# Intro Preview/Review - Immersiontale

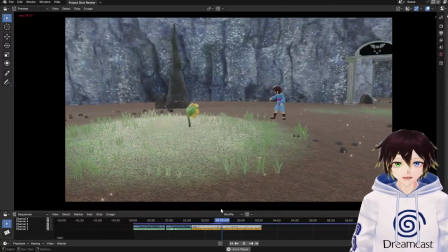29:06 I really do like this bit. Like, this is just super nice to have all the particles and everything on.
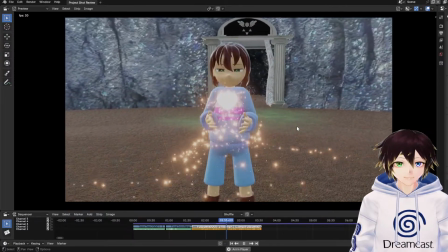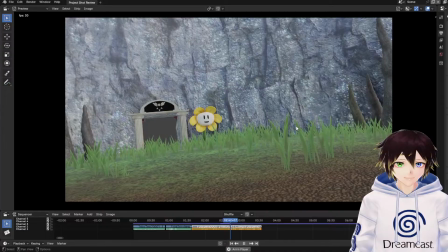29:19 You see that heart? That is your soul, the very culmination of your being.
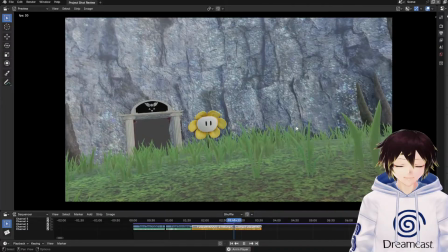29:26 Your soul starts off weak, but it can go strong if you gain a lot of LV.
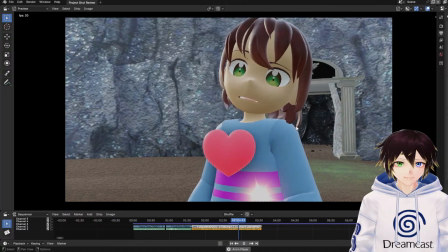29:33 LV? What does LV stand for? What's LV stand for?
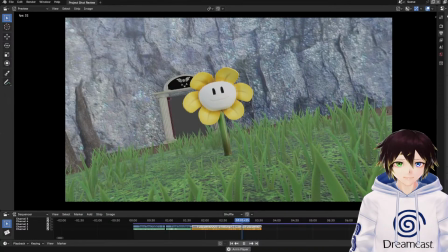29:39 Why, love, of course. You want some love, don't you? Don't worry, I'll share some with you. Down here, love is shared through little white friendliness pellets.
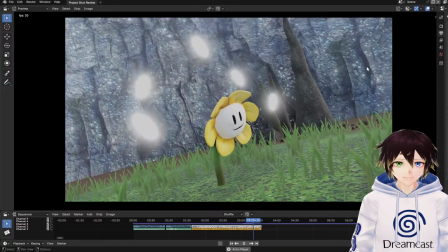29:59 Are you ready? Move around. Get as many as you can.
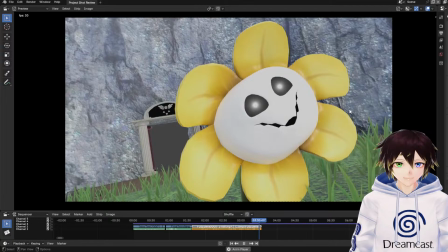30:07 You know what's going on here, don't you? You just want me to suffer.
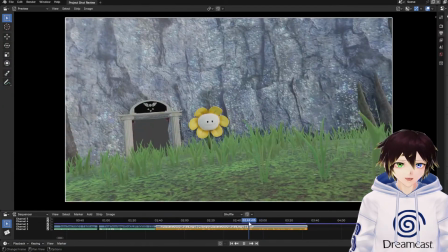30:14 Oh, also, thing to note as well in this bit is I'm going to be moving the soul around a little bit,
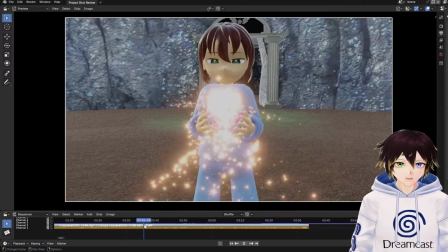30:23 obviously, because when you look at the scene here, it slowly animates up and down a little bit,
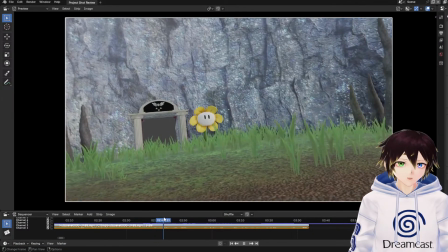30:30 right? But it doesn't quite move after that there.
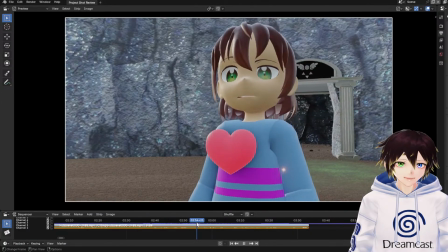30:34 I want it to have moved by the time that Flowey has finished his little spiel there. So I think I might put the soul over Frisk's shoulder, like have it just hovering there. Because you don't need to see it move there in between scenes.
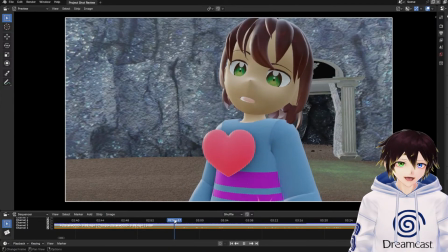30:54 But I think just having it there and out of the way would be just nice so it's not in the way.
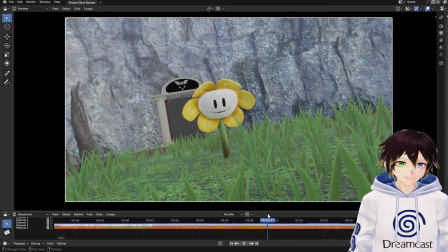31:01 And then when we have the bit here in a moment, where is it?
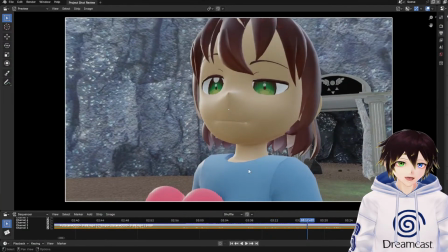31:09 Like when we have there, it should still be there because we'll then have red sort of illuminating Frisk's face on the side, which will look a little bit dramatic.
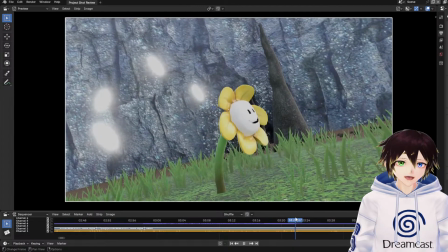31:23 Orbit around Frisk while you like a hula hoop.
But yeah, at this bit,
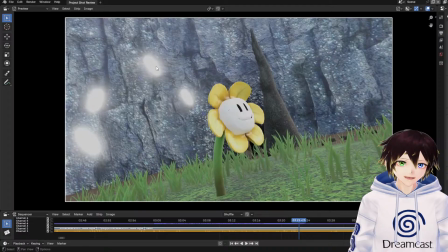31:31 for that, I think I might include some sort of effect, like a shockwave or something, just like boom for each one of those. I'm not quite sure. I just want to show that, or imply the motion being pretty quick.
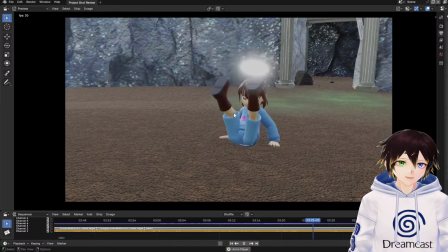31:44 It's either that or I slow them down a little bit because of how fast they're going. And then we're going to have the light going over the top of Frisk anyway.
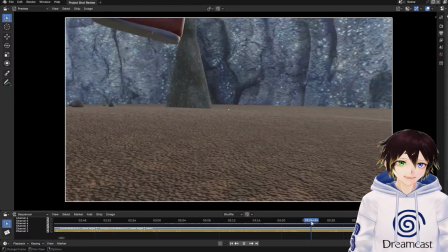31:52 But that's when I think I'll have the soul kind of, when they fall there, I'll have the soul possibly go under them and come up the other side.
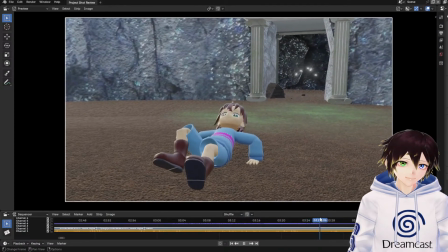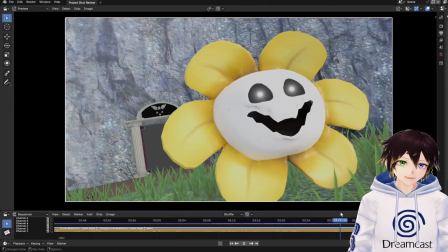32:07 And then we've got Flowey here, right?
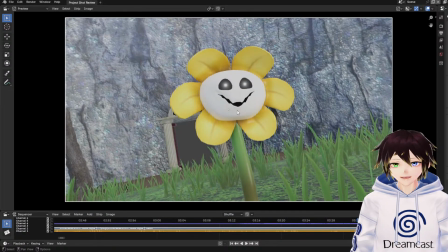32:11 For that bit, I think, again, it's just a case of changing a couple of camera shots overall.
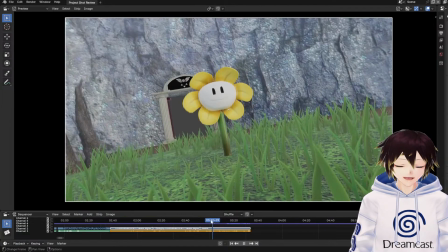32:17 It's not too bad. I don't think any of this is bad at all at the moment.
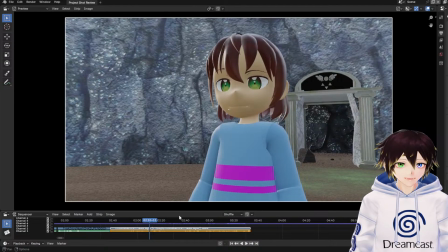32:23 It just needs a little bit of tweaking. Like, for instance, I'll show you what it was before. The bit with Flowey throwing the bullets.
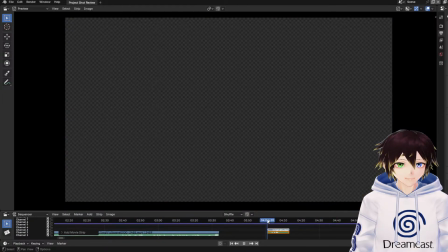32:35 If we go here for a moment, this is like the work in progress one where I was trying to get the timing right.
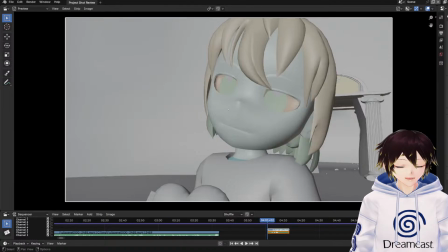32:40 Was this the latest one, or?
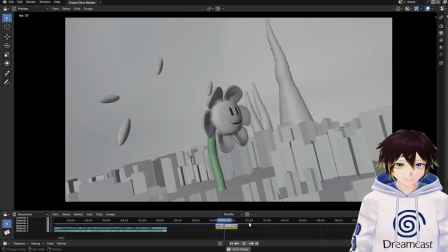32:45 Are you ready? Move around. Get as many as you can.
This might have been the latest one.
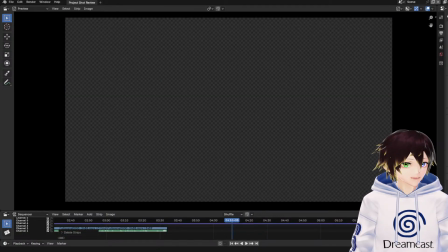32:52 Ah, okay, yeah. So that was that just in grey. But there's another version that looks really bad because of the timing being off, right? So was it that one?
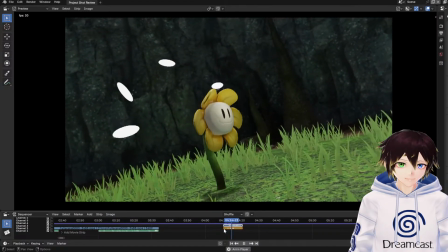33:07 Are you ready? Move around. Get as many as you can.
Ah, that's with all of them together.
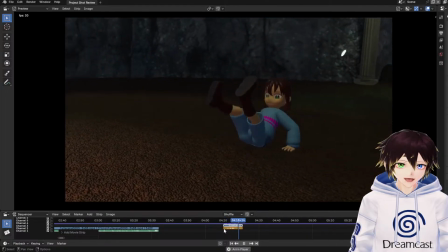33:13 Yeah, this is bad timing.
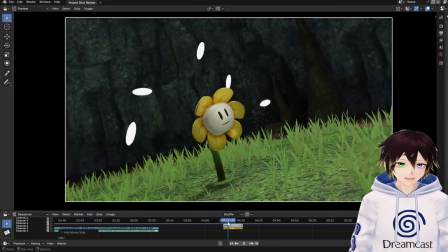33:14 So that was one. I was trying to mess around with this. You get to see all the experiments.
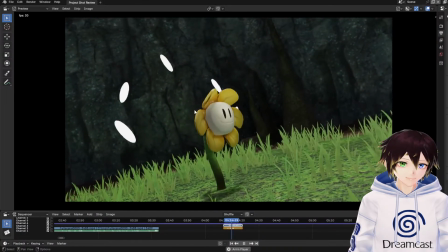33:19 So that was Flowey throwing Move all around. of them. Get as many as you can. At the same time.
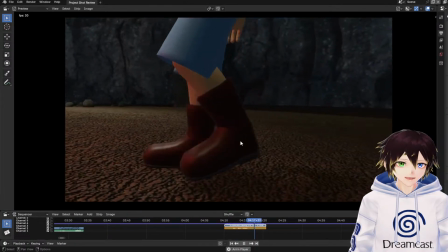33:24 That just looks bad. And then here, this is when I was messing around with trying to get a good shot of what would happen.
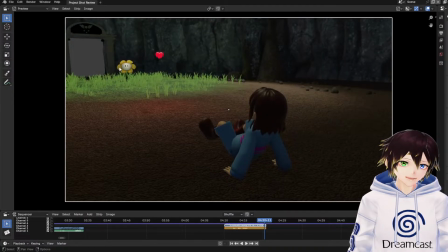33:33 And while I do like this turnaround that then allows us to go straight into Flowey's dialogue, and it's real nice, it's just one long shot.
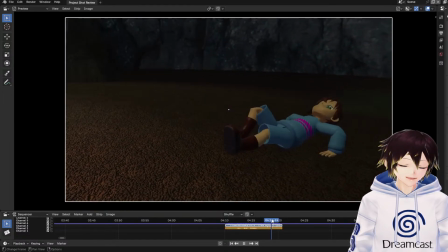33:41 The problem is that you didn't actually see the impact that well. It doesn't sell it too well. And of course, we don't see where the bullets go.
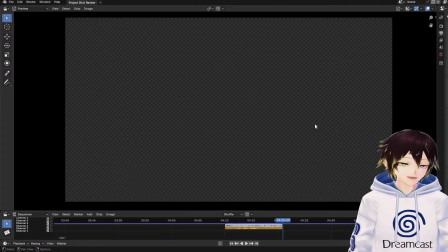33:49 So they just go flying off and get deleted, essentially. I wanted to linger on him a little bit so we get to see the impact afterwards. So that was the reason why I changed that. And then for this bit,
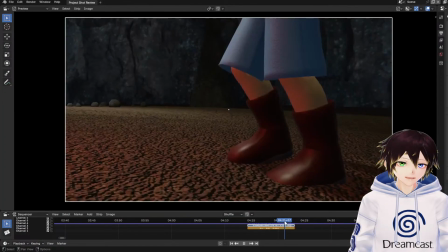34:06 yeah, that was where I tried. This was the original shot, right?
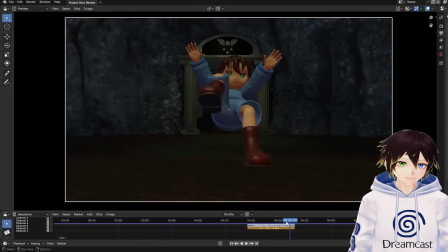34:09 The original shot was to try and imply very fast motion, and the idea was going from here that way over the top of Frisk.
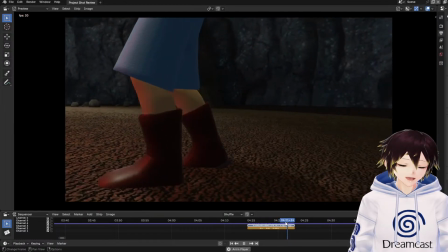34:18 The only problem is, again, too fast. You don't get to see the impact animation either.
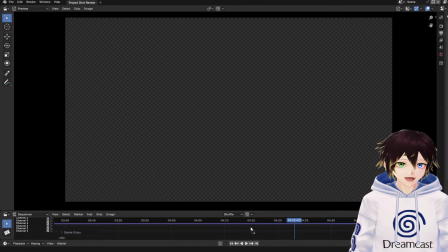34:24 The impact animation itself being,
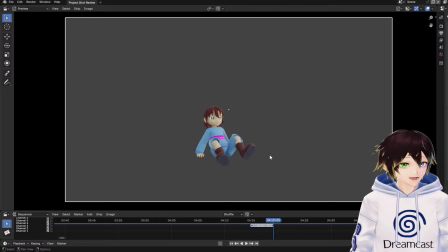34:32 which looks pretty decent. I put a decent amount of time into recreating that. So yeah, it's a case of
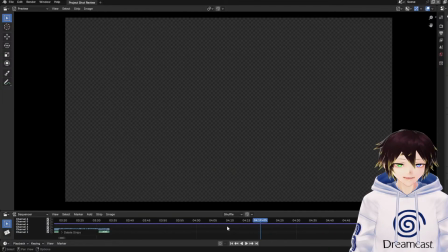34:45 trying to get the shots just right to show off each little portion of what's going on.
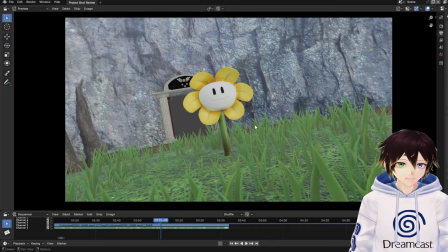34:51 There's not too much to do with this now before Toriel comes in, I don't think.
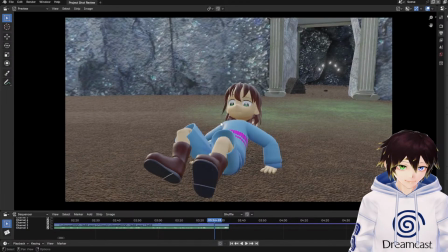34:57 It's just like little tweaks here and there, animating Frisk's face, or reaction, doing like a little bit extra.
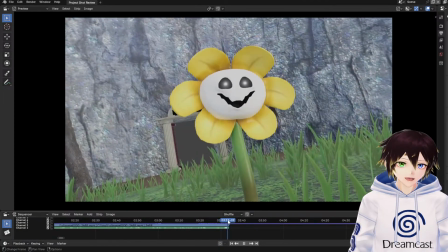35:05 Because this is the part. Flowery's going to do that, and then we're going to have Frisk actually reacting as they're trying to stand up.
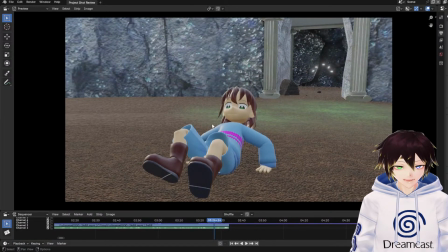35:13 The idea being that Frisk is just going to like, I have no clue what you're on about, dude. You sound sus.
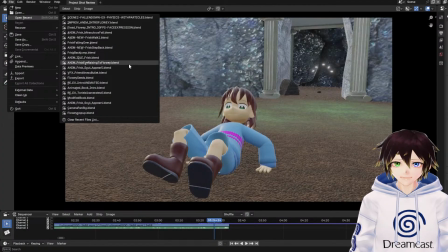35:20 In terms of Frisk themselves, let's see here. I need to find the first scene because memes asked about the material.
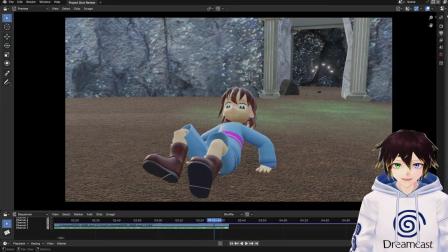35:36 Let's do scene. There we go, scene 1. So if I go to the material for Frisk and I just try and find that, at least we'll be able to see what's going on with that and see
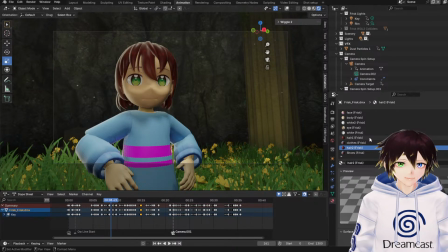35:53 what it can do to look better.
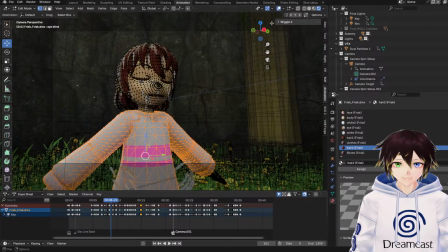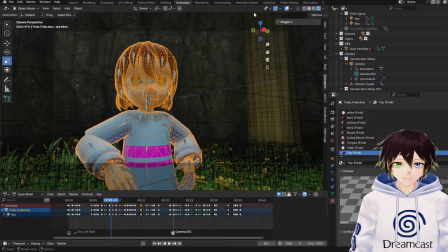36:04 Okay, so it's that one. Let's do the shading.
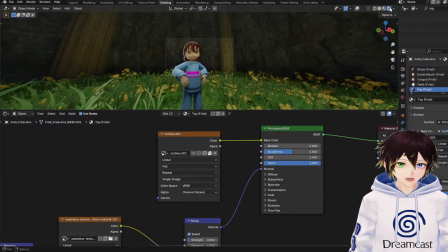36:11 Roughness is at 500, so let's see what happens if I change that.
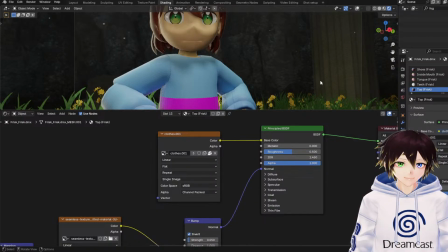36:18 You know, I suggested... Can I try Big Mouth? Yeah, sure.
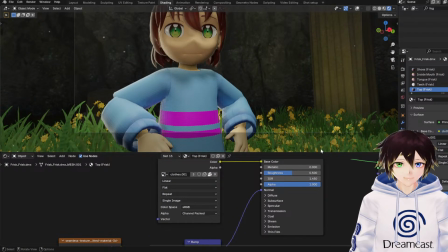36:24 By all means. Try roughness. So the only thing that really gets rid of is a tiny bit of light on the edge there. It's so non-existent. Alright, let's just try...
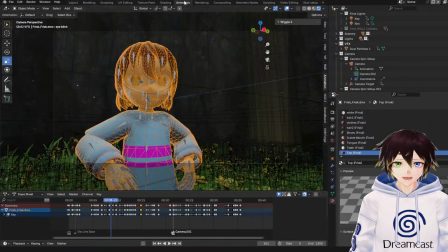36:40 I'm going to look through...
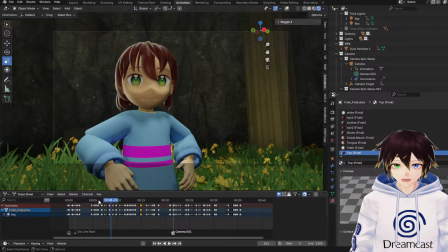36:44 I'm going to look at that now.
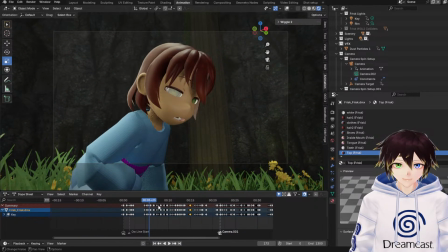36:49 Yeah, that literally... I don't know if I'd be suitable.
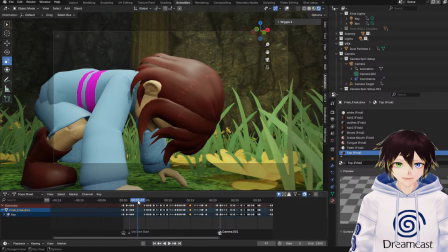36:55 I can at least try. No.
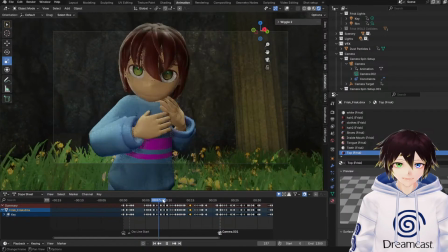36:59 So...
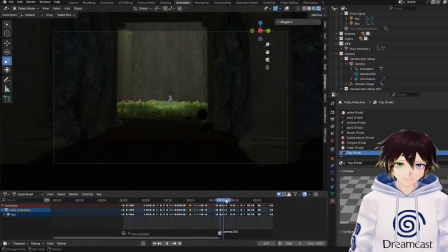37:03 Let's try another close-up here. It depends on the shot, really.
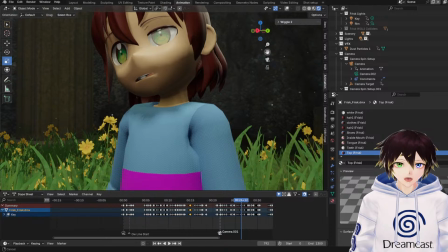37:08 Like, that's the same shot as before. And the...
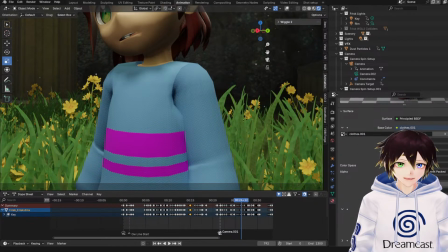37:13 Like, can we check the subtlety of this? 0.5. Oh my god, yeah, right? 0.5 on subtlety there. And then...